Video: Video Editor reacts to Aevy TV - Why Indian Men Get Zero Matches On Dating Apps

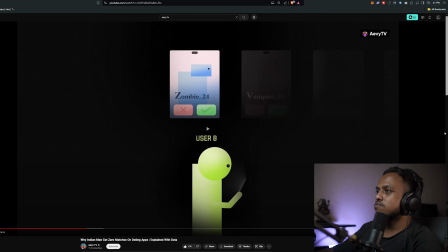You just change the color and job gets easier. won't see the vampire in their queue only because the algo is
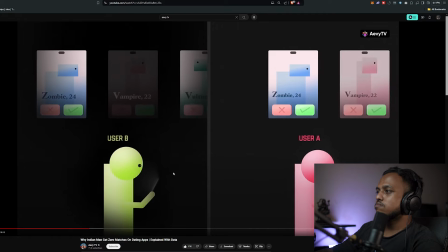now showing you monsters based on historical data of user A. So this is what's called collaborating filtering.
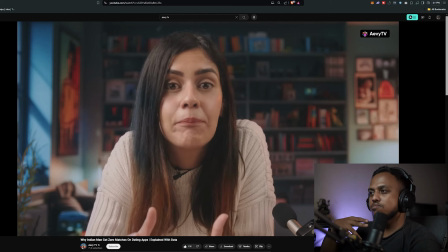Now it's useful for the app, but think about the damn vampire. What if user 2 would have liked seeing the vampire?
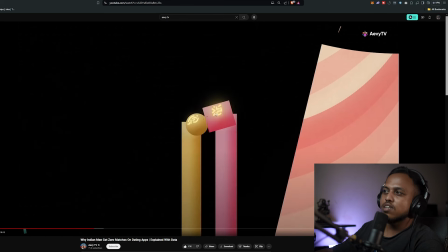What if user 2 and vampire could have had a fusion?
This I think is the same animation that is used at the beginning of the video, but with just different colors. So normal people won't notice it, so it's fine. But yeah, this is how you use the same animations in different parts of the video just by changing colors, and you can save a lot of time.
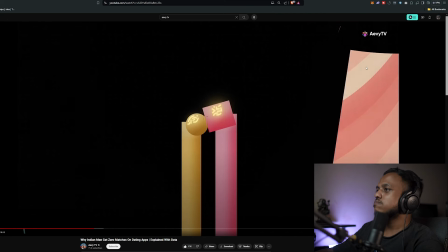Together.
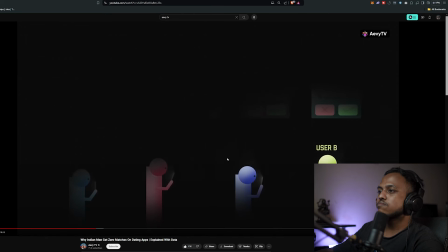Now it's gone, and user 2, user 3, user 4, user 5 whose profiles are similar to user 1 will probably never see the vampire.
It's basically Same here. I just can't help but notice this thing. I think all the 4 animations are same.
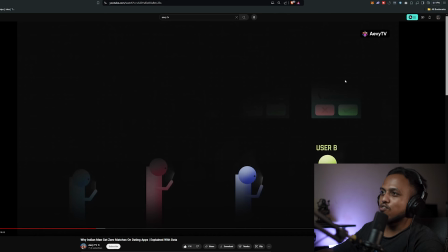This just plays at a different height with an overlay so that nobody notices, and nobody will notice it. But yeah, it's just a thing that I observed. profiles are similar to user 1 will probably never see the vampire.
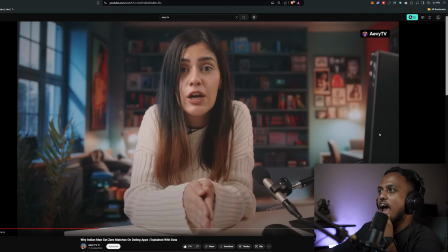This basically shows us how dating app users get boxed into narrow assumptions and certain profiles are routinely excluded.
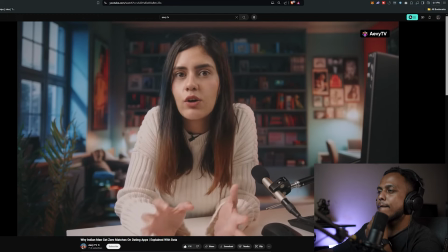Now, not just this, there was another very interesting experiment which was conducted by an organization on why men specifically trouble finding matches.
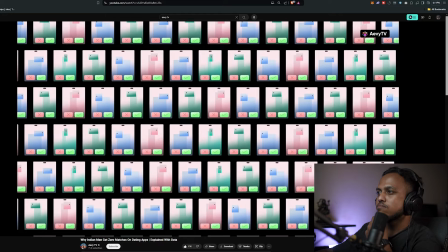So what they did was they ran a simulation with 1,000 virtual profiles to see how these apps distort the real dating market.
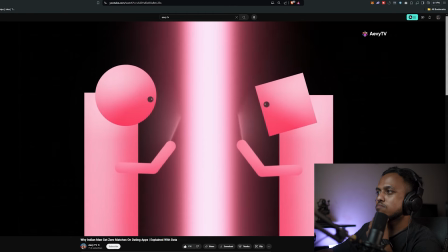First, they imagined an ideal world where men and women use these apps equally, each viewing 100 profiles a day,
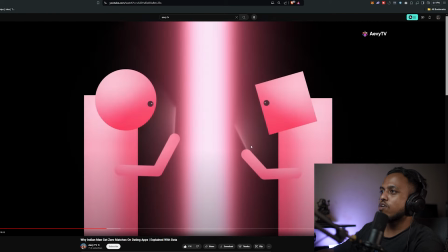and the glows and all the glow that is happening in the background is quite cool. The simple things adds more depth into the scene.
An ideal world where men and women use these apps equally, each viewing 100 profiles a day and liking 1 in 4.
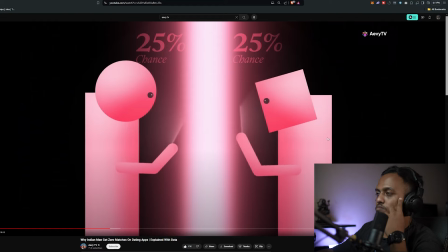So this gave everybody a 25% chance of getting a like, resulting in 25 likes and 6 matches per day.
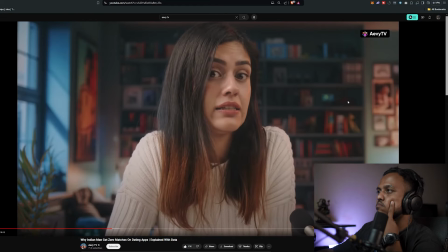But real apps, aren't this balanced. There are more men than women on apps like Tinder and Bumble.
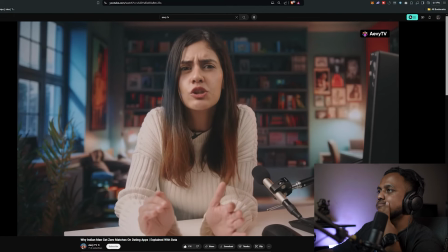So what they did was they assumed a ratio of 2:1 and added this to the simulation.
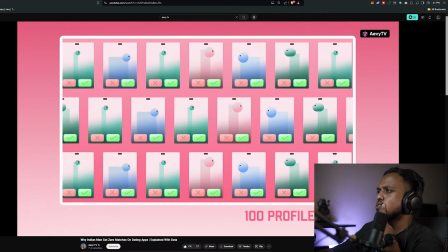Now in this scenario, women received twice as many likes and men got fewer likes and became more desperate, liking more and more profiles to increase their chances.
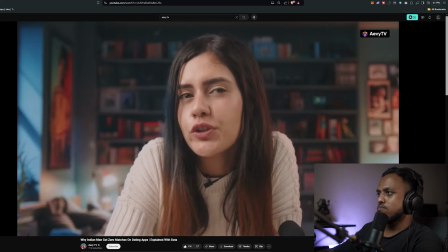Now according to Bateman's principle of evolutionary psychology, men also tend to be less picky when compared to women in picking a short-term partner.
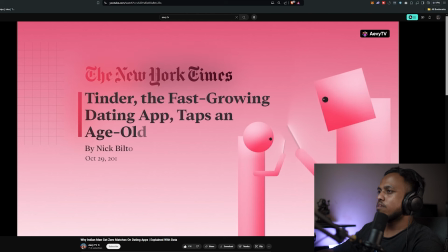So due to this and also to just match more, men like profiles nearly 3 times as often as women, according to a New York Times article.
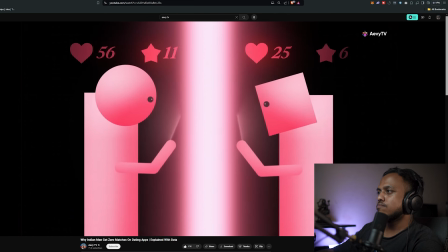So when they put all of this data in the simulation, women received 92 likes on average, while men got just 7.
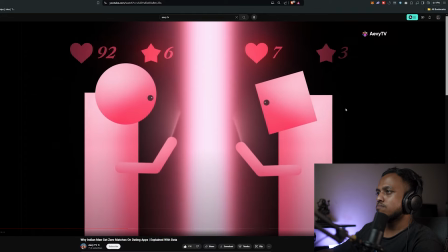Now, one thing that we haven't considered till now is attractiveness.
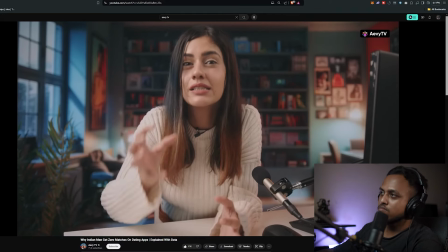In reality, some profiles are more attractive than others, and a small number of users get the majority of these likes.
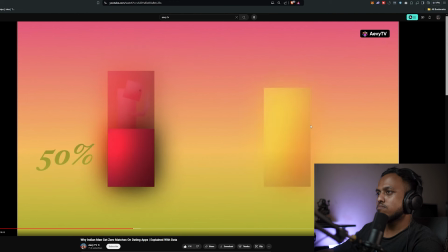Data from an engineer at Hinge showed that 50% of men's likes go to just 25% of women, while 50% of women's likes.
Now you see that the style of the animation has changed a little bit. There are more glows throughout the scene.
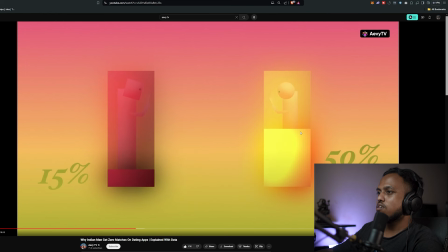Go to only 15% of men.
Now, when they updated this data in the and the use of motion graphics here is perfect. Whenever she needs to explain something, some kind of graphics come up and it explains all the stuff.
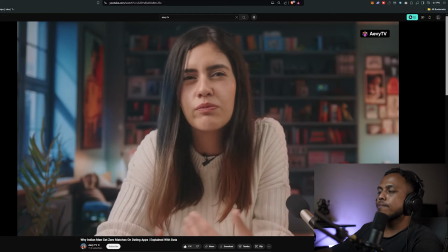Simulation giving users an attractiveness score from 0 to 100, the results were striking.
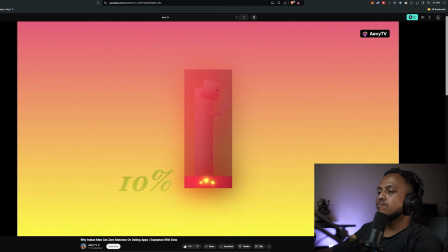Only top 10% of male got all the likes and all the swipes, so the power law is insanely strong on dating apps.
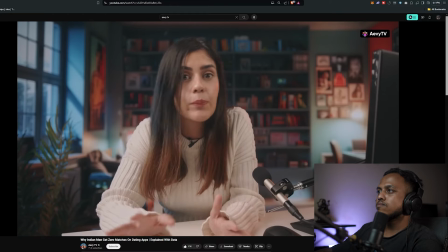Now imagine this. Coupled with collaborative filtering,
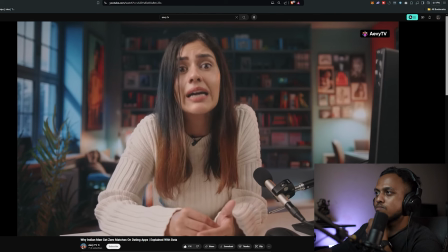you'll realize that it is in no way reflective of the offline dating market and in no way reflective of your value, self-esteem or self-worth.
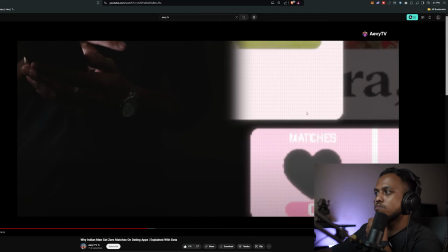It's literally just a game for these businesses to make money and keep you swiping, and it shouldn't be thought of as anything more than that.
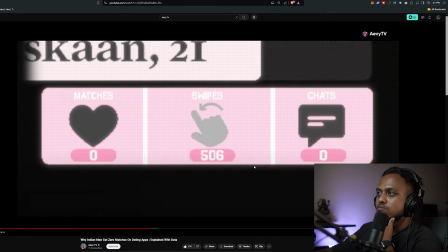If it lands with your first date, great, but don't go to these apps with some crazy expectations.
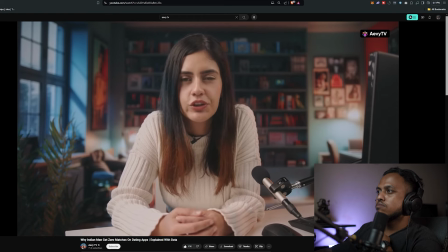In my opinion, I feel like they've been more of a bane than a boon to the society, and I'm not refuting people finding their partners there.
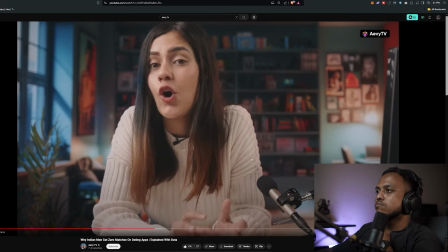Some have, but those are the outliers, not the norm. I'm just trying to evaluate the overall effectiveness of their existence.
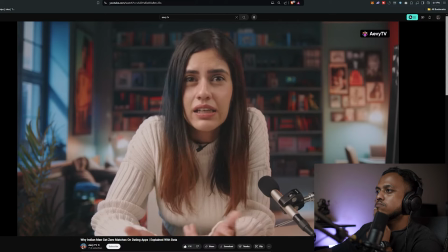Honestly, if you look at dating apps in India, I feel like they're taking some other form altogether.
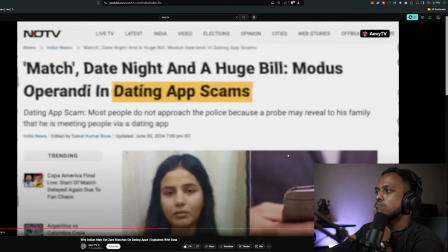Every single day on Reddit or Twitter, you see a post about how people are using these dating apps to extort money.